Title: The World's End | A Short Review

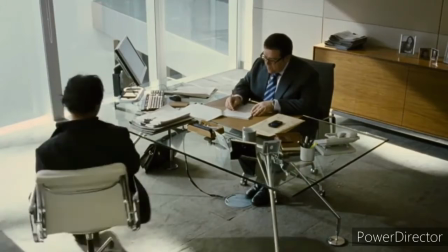0s
The World's End, Wright, 2013,
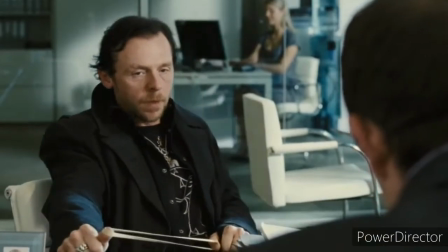2s
is the third instalment of Frost and Pegg's Cornetta Trilogy, and is in my opinion a piece of existential comedy gold.
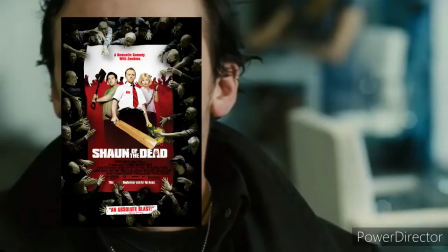10s
Of the trilogy, consisting also of Shaun of the Dead and Hot Buzz, I believe that this is my favourite.
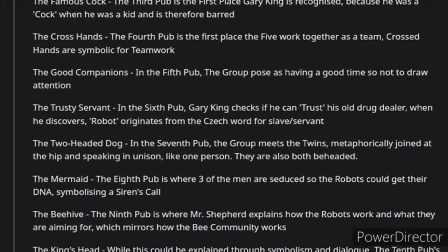16s
From the clever use of foreshadowing in the names of the pubs,
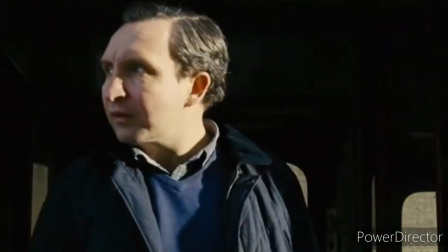20s
to the outlandish and unexpected yet believable sci-fi plot, it really is something special.
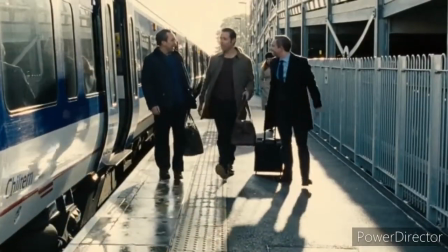26s
One of my favourite aspects to Wright's films is the fact that one-off lines can reveal the entire ending,
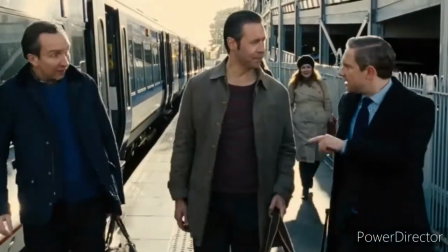32s
but they're so meticulously placed that it flies right over your head on a first watch.
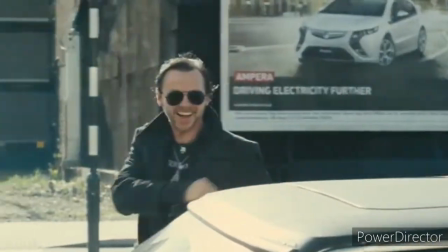36s
An example of this is after the train station scene, where they're in the car and Gary says, Anyway, five sounds much better.
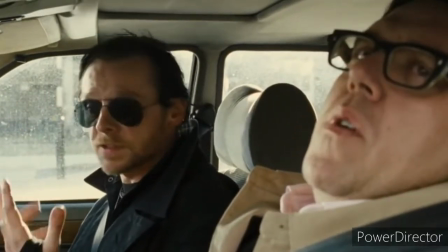43s I think they missed a trick only having three, because if they hit up five, then two could have died, and they still have three left.
And ultimately, that happens.
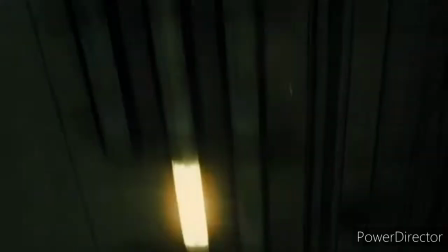50s
In this scene where the childhood chums all reunite with Gary, I love the use of the diegetic audio as sound effects,
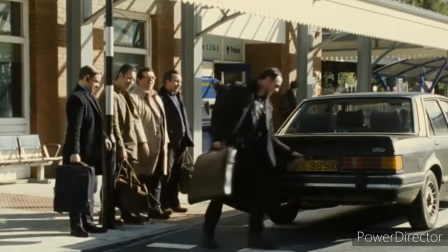56s
the close-ups of the character's blank expressions while the clock bell chimes four times is
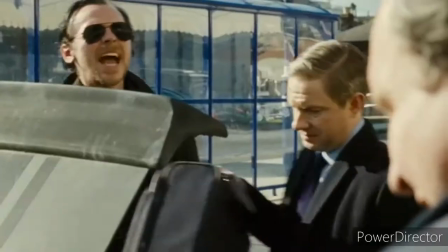61s
so cleverly placed as it's right after they scorn Gary for arriving at four o'clock.
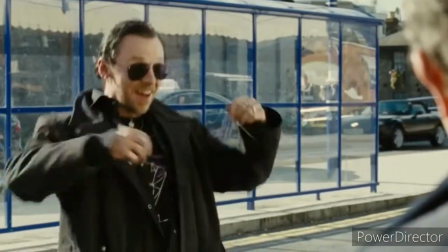66s Well then let's get this antique on the road show!
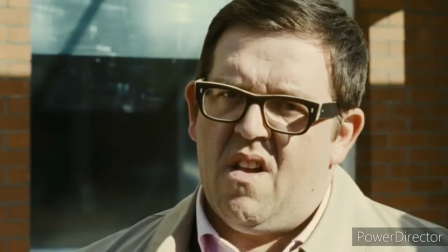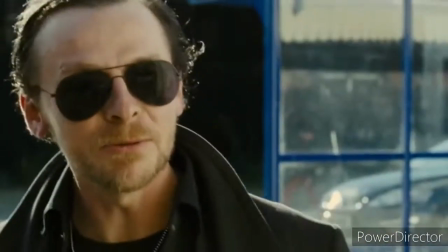76s Come here bellends, we're gonna be late!
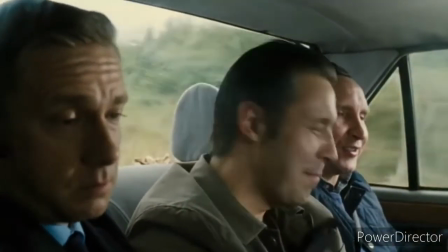78s
Before watching the film, I had no idea that it was a sci-fi, so you can imagine my surprise when the head of a teenager came flying off in the bathroom scene.
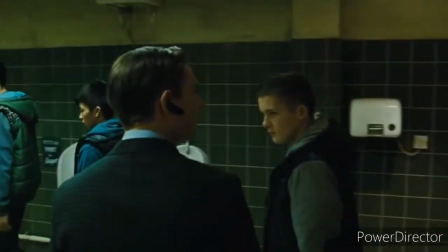89s
The way that the teenagers mirror the friends as they stand opposite each other before attacking establishes the blank versus human conflict right from the start.
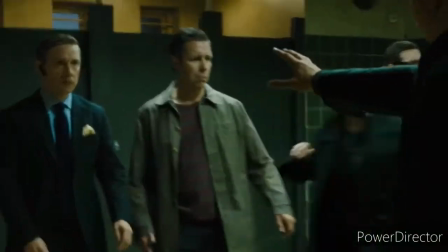98s
Also, I absolutely love the fact that during the fight the camera follows a different character as they each pass each other.
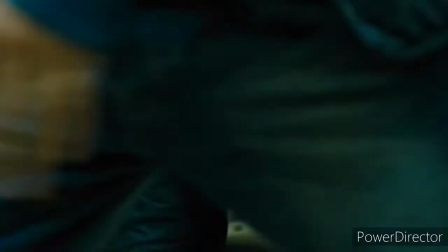104s
It really immerses you and places you within the chaos since it's hand held, as well as showing some very well-timed comedic choreography.
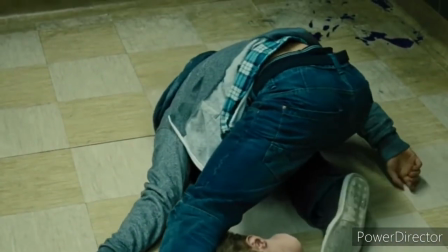112s
The performance of the teenage blanks is something to admire in itself too, with their movements looking so robotic that the story feels real.
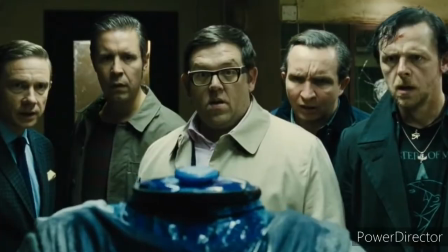120s
I love that this film also plays with the binary opposite of the familiar versus unfamiliar.
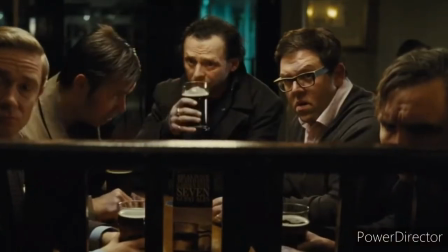125s
The settings and characters are all familiar to the group of friends, yet there is something strikingly odd about it, which is the fact that most of these people are robots.
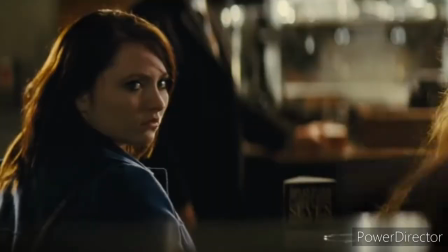135s
This makes the film not only comedic, but scary, as it plays into the conventions of the horror and disaster genres.
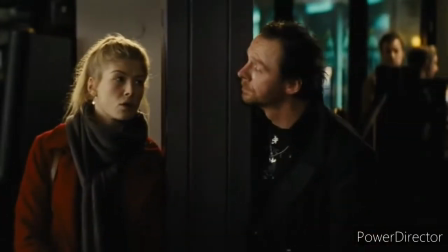142s
This distortion of reality is particularly prominent in the scene where Gary speaks to Sam in the disabled bathroom.
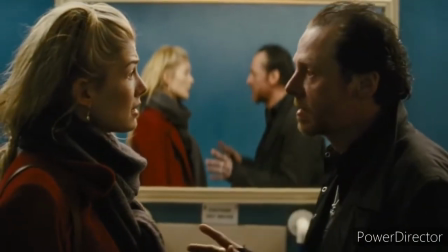148s
There is a two-person mid-shot of them with their reflections also shown in the mirror behind.
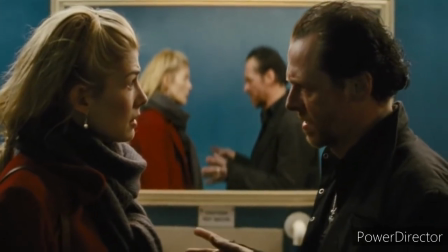153s
Not only is this technically impressive, as they would have had to edit the camera out of the reflection, but it shows how reality is not as it seems.
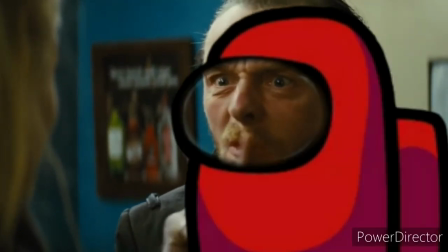161s
Anybody could be an imposter. The ending of this film is one of my favourites of Wright's work with Peggan frost.
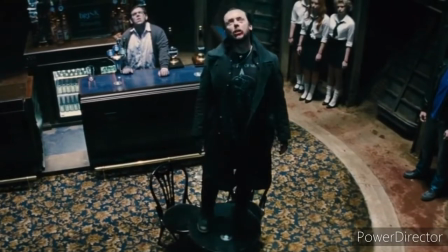169s
Gary standing on the table to assert himself towards the aliens is symbolic of his slight moral high ground,
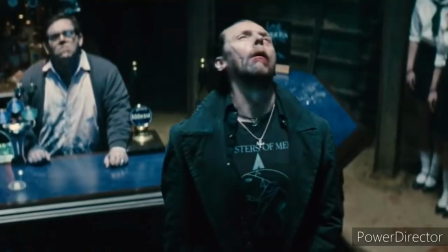175s
ironic for his character, even though they are underground in the pub named The World's End,
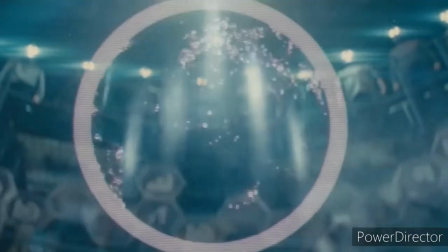180s
arguably the lowest they can be reflecting their place in society.
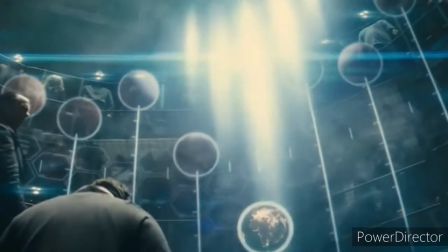184s
However, as Gary comes to terms with his imperfections, he steps off the table, since he no longer has anything to prove.
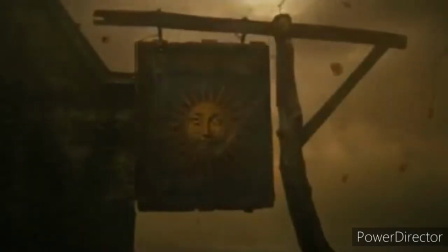191s
Gary walking into the rising sun after the explosion is symbolic of a newfound sense of optimism and purpose.
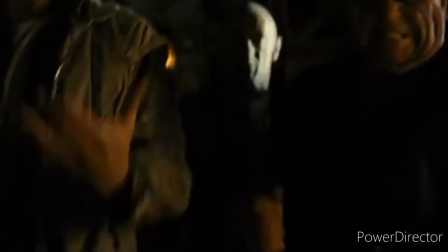198s
His character development shown in the close-up of him, where he is no longer known as a cock, but a king who is sober and lives for others instead of himself.
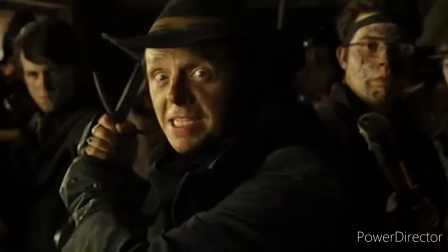205s Who the hell do you think you are? Me? They call me the king.
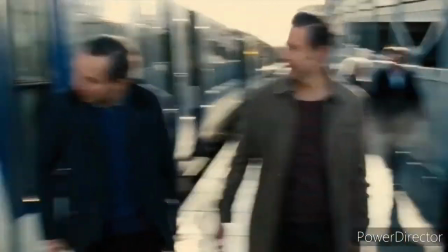214s
As a whole, I believe Edgar Wright's directing work to be some of the best in the industry, with The World's End being a fantastic example of his capabilities.
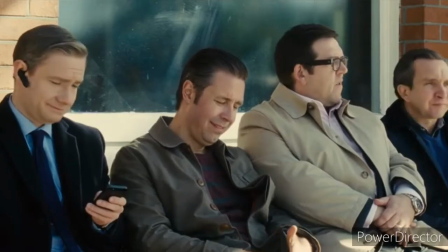223s
Growing up with his work surrounding me,
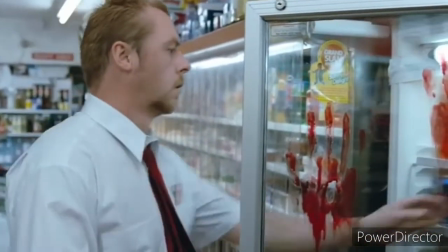224s
all the way from when I was a child watching Shaun of the Dead to being a teenager and seeing some of his latest work like Baby Driver has always piqued my interest.
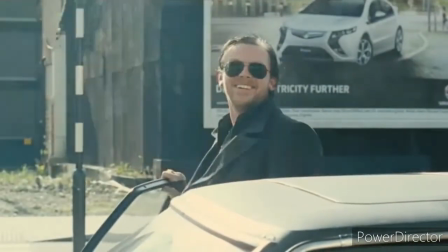233s
And that's why I love The World's End. Let me know what you think of this film in the comments below and I hope you enjoyed my review.
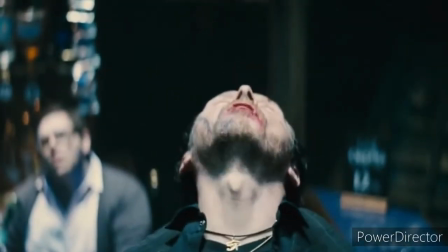242s
See you next time.
Oh fuck off you big lamp!